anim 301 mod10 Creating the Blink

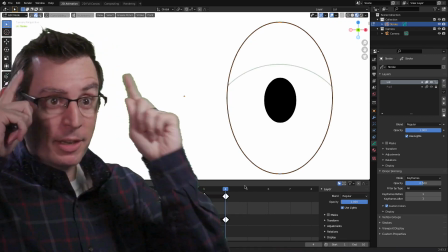[8:22]
All right, so with that done, so in this frame, pretend for a second that the eye is entirely closed.
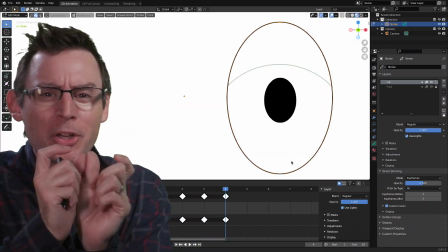[8:29]
Since the eye is closed, it gives us a great opportunity just to do a little squash and stretch down there at the bottom.
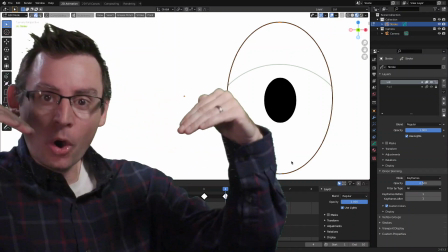[8:35]
By changing the arc at the bottom of the eye,
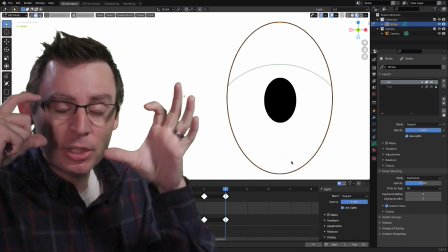[8:38]
we're suggesting to the audience that the eyeball itself is actually deforming as it looks down, is deforming the bottom of the eye.
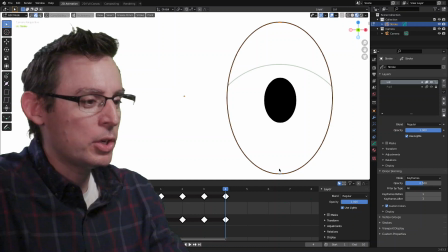[8:47]
So this is a great opportunity to add just a little bit of detail.
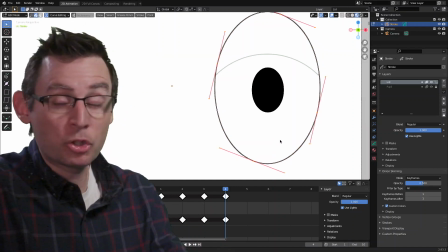[8:50]
I'm going to hit the U key to bring open my stroke selection, my stroke editing engine, and just change some of these points down here.
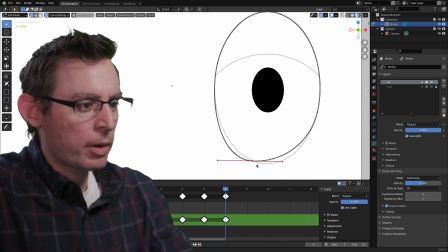[8:57]
And let's do this. Let's grab that one. I'm going to grab the center point, put it right in the center of the onion skinning. This is where the onion skinning is really helpful. And I'm just going to kind of flatten this just a little bit, somewhere right around in here.
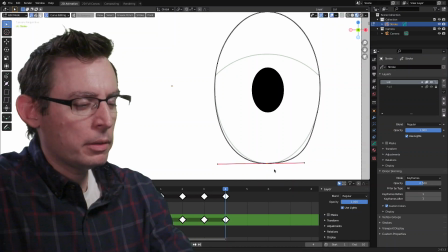[9:16]
And I think I may have gone a little too far on one side. And of course, I could do this all day. But yeah, that could be kind of good. Let's see how it looks as we flip through.
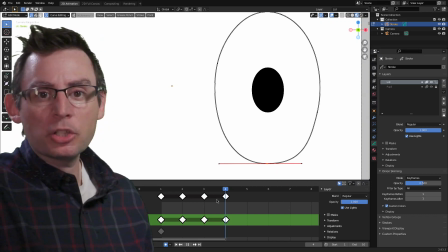[9:33]
Yeah, it's a subtle change in the eyeball shape, but it is starting to suggest quite wonderfully, I think, that there's something inside the eye socket that's changing the shape.
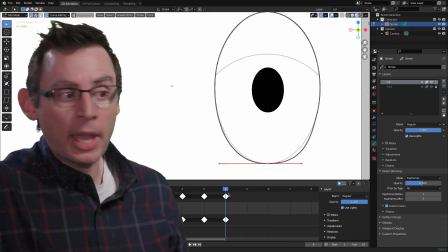[9:42]
Now for frame 5, 6, and 7, we're going to use the animation frames that we've already created, but we're going to modify them ever so slightly.
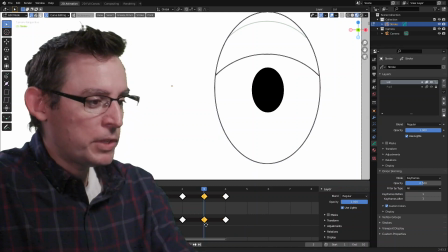[9:51]
I'm going to go to frame 3, grab it, Shift D to duplicate it, and drag it over here to frame 5.
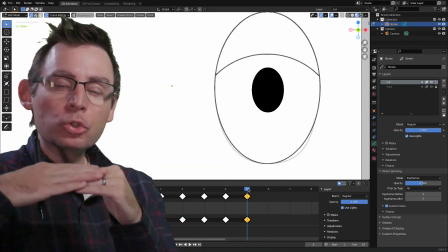[9:56]
Now, as the lid opens, we need to ensure that we're slowly beginning the opening of the eyelid.
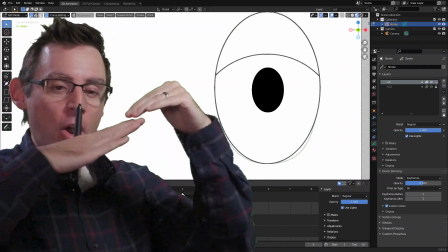[10:04]
In addition, we also want to suggest that the arc that defines the eyelid has changed its direction.
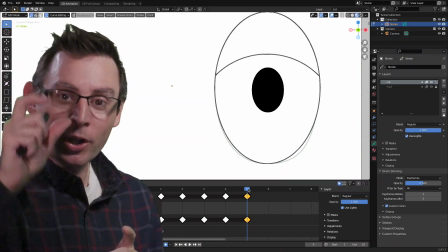[10:11]
Again, to further illustrate the idea that the three-dimensional eyeball in the eye socket itself is changing the shape of our eye.
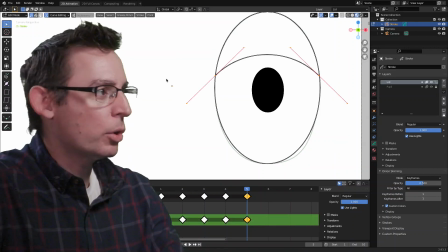[10:19]
So on this one, I'm going to grab that stroke. I'm going to add a curve editing mode.
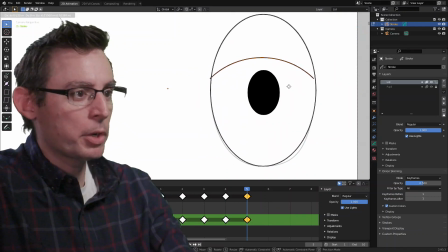[10:25]
And I think what I'm going to do is, once again, I'm going to grab it, bring it down here to the bottom,
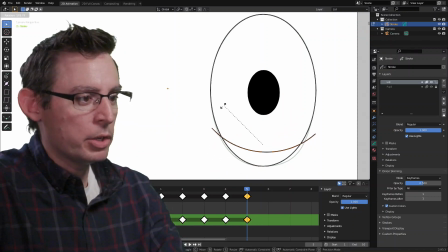[10:30]
but I'm also going to rotate it 180 degrees. Yeah, something like that. Let's scale it down.
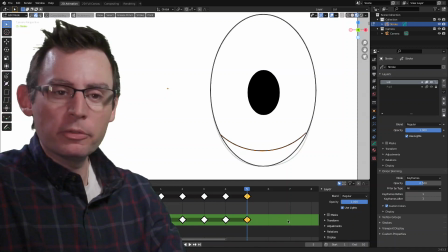[10:44]
Yeah, because now it's slowly opening on frame 5, and we'll do the same thing on frame 6.
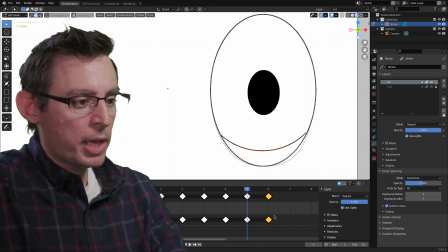[10:50]
We'll Shift D, duplicate it, drag it over to frame 6.
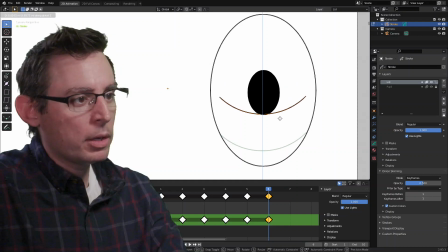[10:54]
I'm going to grab the eyelid, move it up along the Z-axis, somewhere right around in here, and we'll scale it up until we're happy with its location. And on frame 7, I think we're going to have it right up there next to the top.
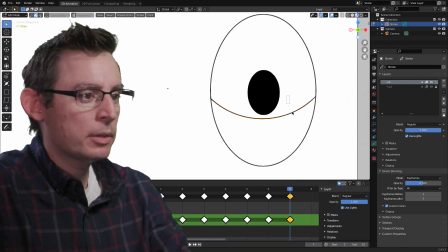[11:12]
So last time, frame 7, grab it, move it up along the Z-axis.
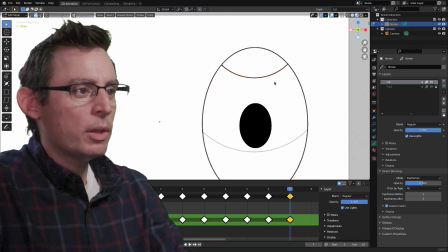[11:17]
We'll scale it down so it matches. You can also, in this moment, start to non-uniformly scale it a little bit.
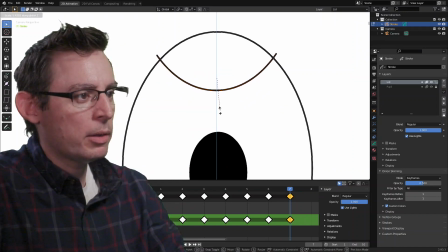[11:24]
Maybe we scale it this way as a touch as well. Now, I hit the Z key, which is allowing me to scale the arc up and down. And that's kind of neat, because now we're suggesting that as the
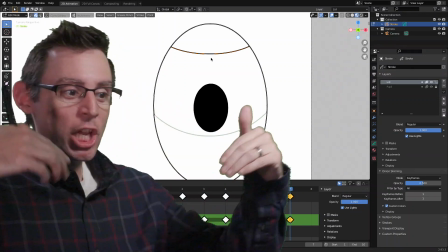[11:38]
as the lid goes to the top of the eye, that it's changing its shape. Should we do that down here as well?
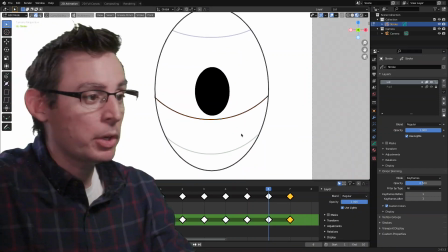[11:45]
Maybe super accentuate the lid? Let's give it a try. Let's see how it looks. Hit the scale, hold down there, or tap the Z key.
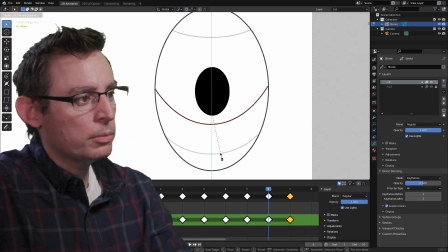[11:53]
Ooh, that could be kind of fun.
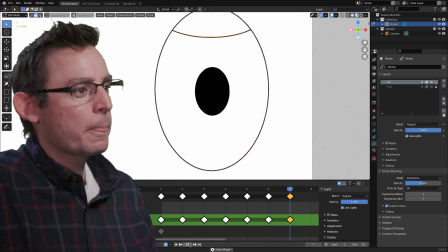[11:58]
Let's play the animation and see what we get. Now, if it looks like it's going fast, it should.
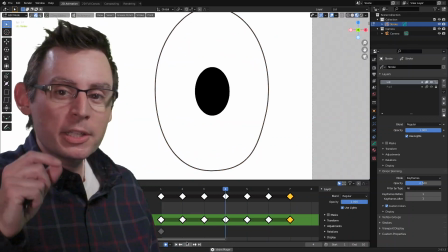[12:05]
It's a blink. Blinks are fast. But we're starting to suggest a little bit of life, and it's a good place to end up.
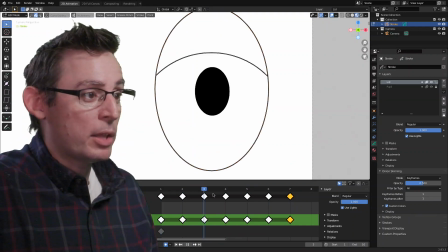[12:12]
Generally speaking, I'm really happy with the result that we've gotten so far in this animation. It looks as though our eye closes.
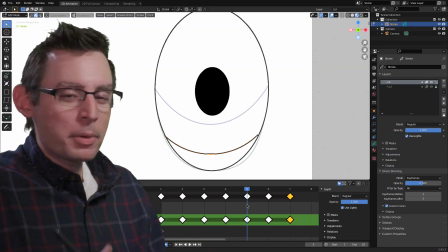[12:19]
We have some details that we need to add in both the pupil and the lid, but overall, this is a very great structure for our animation.